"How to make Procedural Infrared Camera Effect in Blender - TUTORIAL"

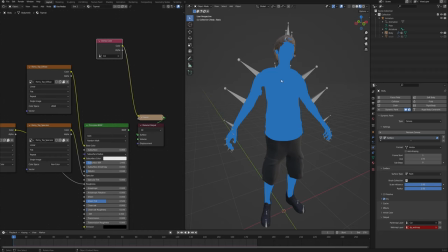478s
And you can see that it also is all blue, which means that it is working, but also not in the way that we want to, because we want only the body parts to be the hottest areas and then where you wear shirt, we just want a little bit of bleed, but we don't want those values to be the same.
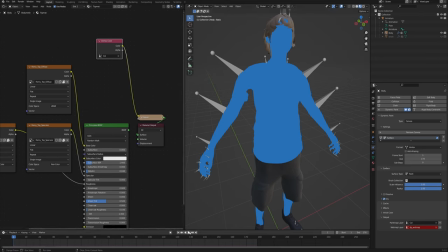493s
And because this is dynamic paint, we have to actually play the animation to see the changes that we're about to make.
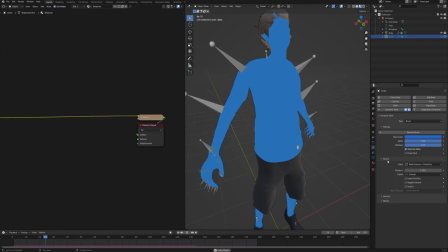498s
So let's go to the brush again. And remember, we have this mesh volume plus proximity in the source. And then the distance basically tells how far from the body this paint is gonna be applied on our mesh.
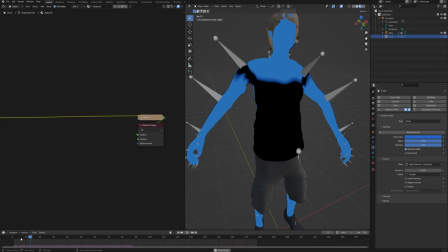510s
So simply bring this down to something like 0.1 maybe, and then as the animation starts from the first frame, you can see that it's being adjusted by this value.
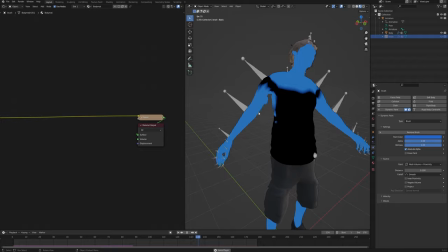519s
So now the shirt only gets a little bit of bleed of where it's the closest to the body. Now, one more thing we can do to improve the dynamic paint is let's go to the original body and check this dissolve,
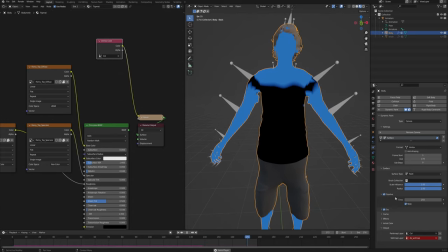530s
which is gonna make this paint dissolve over the amount of frames that we specify in here. So let's type in something quite small, like maybe 10, so that the heat doesn't hang out for longer than necessary. And with this done, we can go and create the actual material.
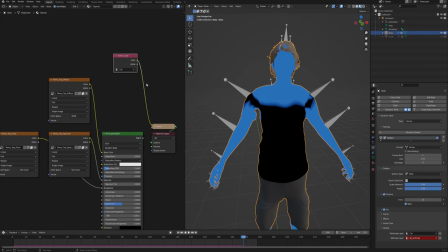545s
So let's pause the animation again, and in the shader editor, let's delete this vertex color in here because we are now in the top mat material.
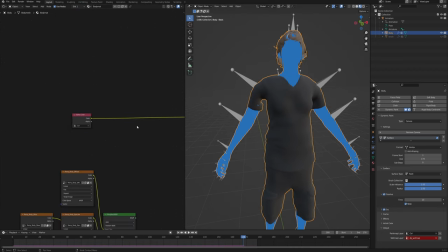552s
Let's switch back to the body mat, which is the body, and let's start here. Then we will create a group that we'll later apply to the whole model to see the whole picture.
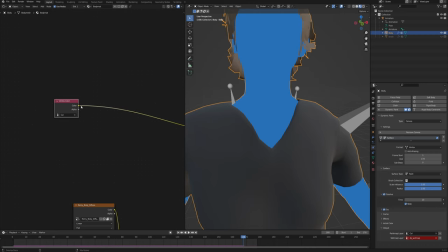560s
So now first thing that we want to do is let's change the preview from color to alpha because we want this to only be black and white values.
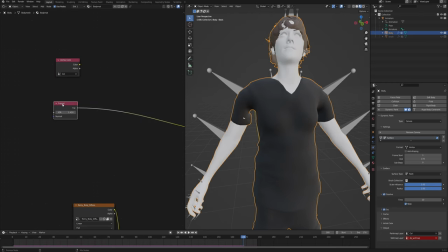567s
And now let's add a Fresnel node and then let's preview that. Fresnel basically highlights the edges.
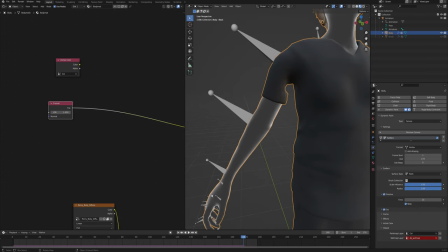572s
And so what we want to do is we want to subtract those edges, those areas that are not really facing the camera,
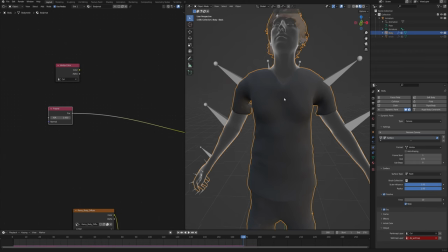579s
because those spots will look a little bit colder in the infrared camera because they are not facing directly to the sensor. So for that we will need a math node, and let's connect the vertex color alpha and the Fresnel node to the second input and change the math from add to subtract.
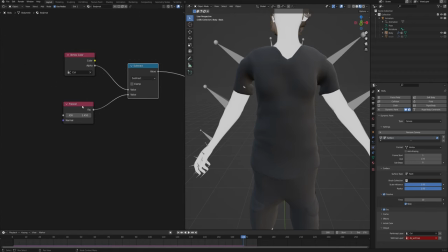595s
Now if you preview that, you can see that not much is happening, and that is because we need to refine this Fresnel node a little bit. So let's add a color ramp and plug it in between the Fresnel and the math node.
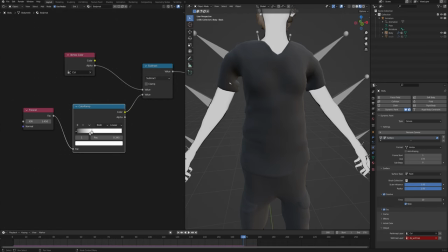606s
And now as you bring the white value in, you should see that the edge is more and more being cut out from the model.
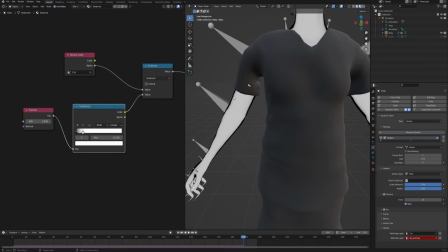610s
Just don't make it too extreme, because the black value will basically mean that the area has like no heat at all, and that's also not what we want.
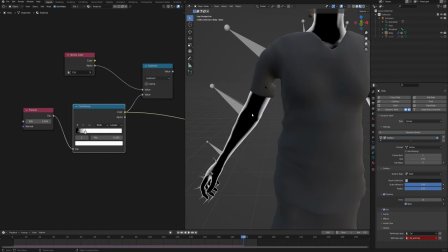617s
So keep it something like this. And if you preview the color ramp, you can see how the Fresnel looks like. And what we can do to make it more interesting is to add a little bit of noise in the transition from the white to black.
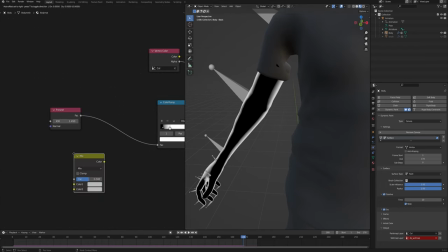628s
And for that, we will need a mix RGB node and also a noise texture node.
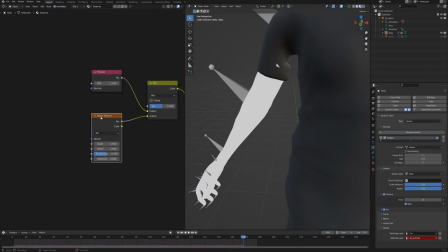632s
Plug it like so, and with the noise texture selected, we can also click Ctrl T to get a mapping and texture coordinates node that we can change from object, so that we have a little bit better control over the noise overall. Now change the mix from mix to overlay, and you can already see what I was talking about.
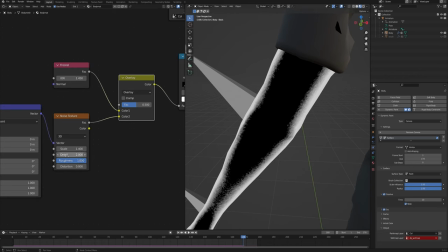649s
So now you can play with the noise texture scale to adjust it a little bit, give it some roughness, a little bit of distortion, and some detail to make it more granular.
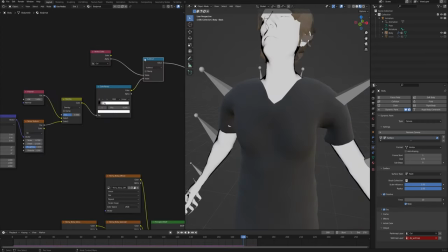658s
Let's also bring down the scale quite a lot, and that seems all right. Now we can go back and preview the subtract node, and we should have result something like this.
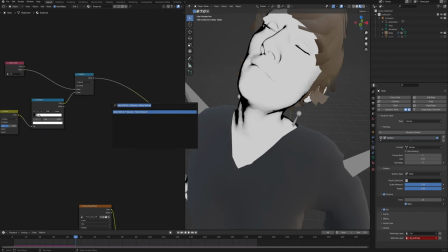666s
So now with this base done, we can start to lay in some colors. So let's bring in a color ramp, plug it in here, and start putting in some colors. So the darkest values are gonna be the coldest, so something like purple.
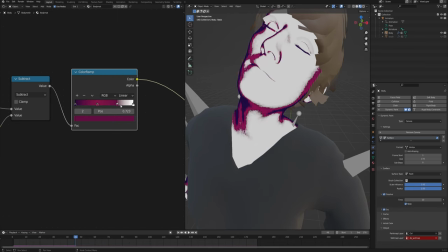679s
Then we'll go through this pinkish, then the next one is gonna be something orangey and much brighter already.
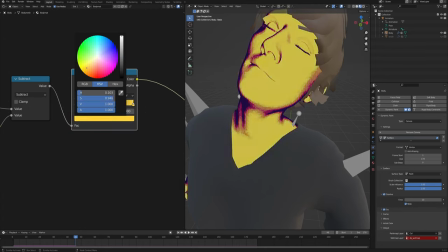685s
And the last one is gonna be very shiny yellow, something like this.
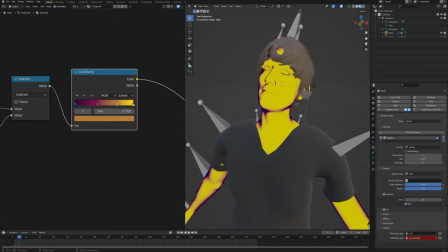689s
And as you can see now, the body parts are quite uniform in the way they are the brightest,
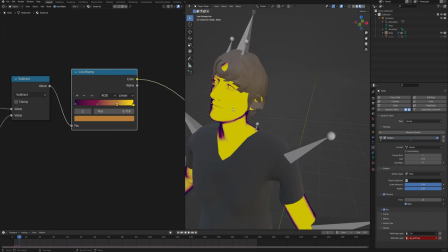694s
and I just feel like the skin doesn't really work this way, and a little bit of noise always makes it a little bit more interesting.
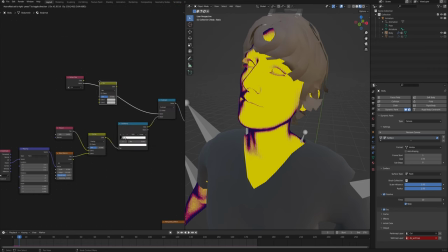700s
So in order to do that, we need to add another mix RGB node and plug it right after the vertex color, and then add another color ramp, put it right here as well.
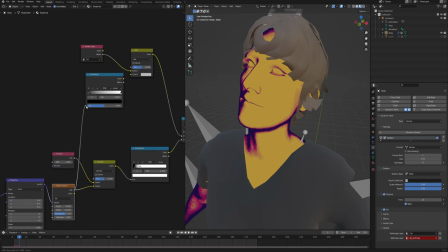709s
Let's move it to make some space and plug the noise texture into the color ramp, and then the result of the color ramp goes into the mix RGB,
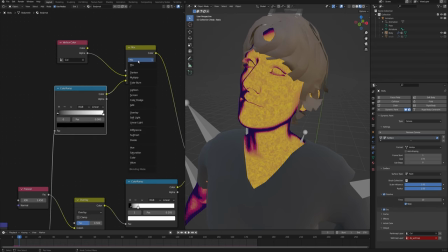716s
and the mix RGB, let's change it from mix to subtract.
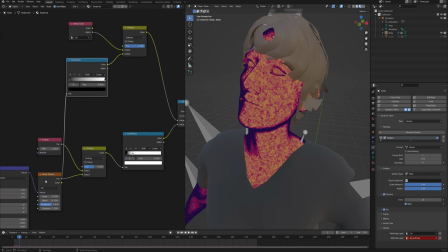720s
Now let's bring it all the way up, and you can see that we are now subtracting this noise from the pure white vertex color.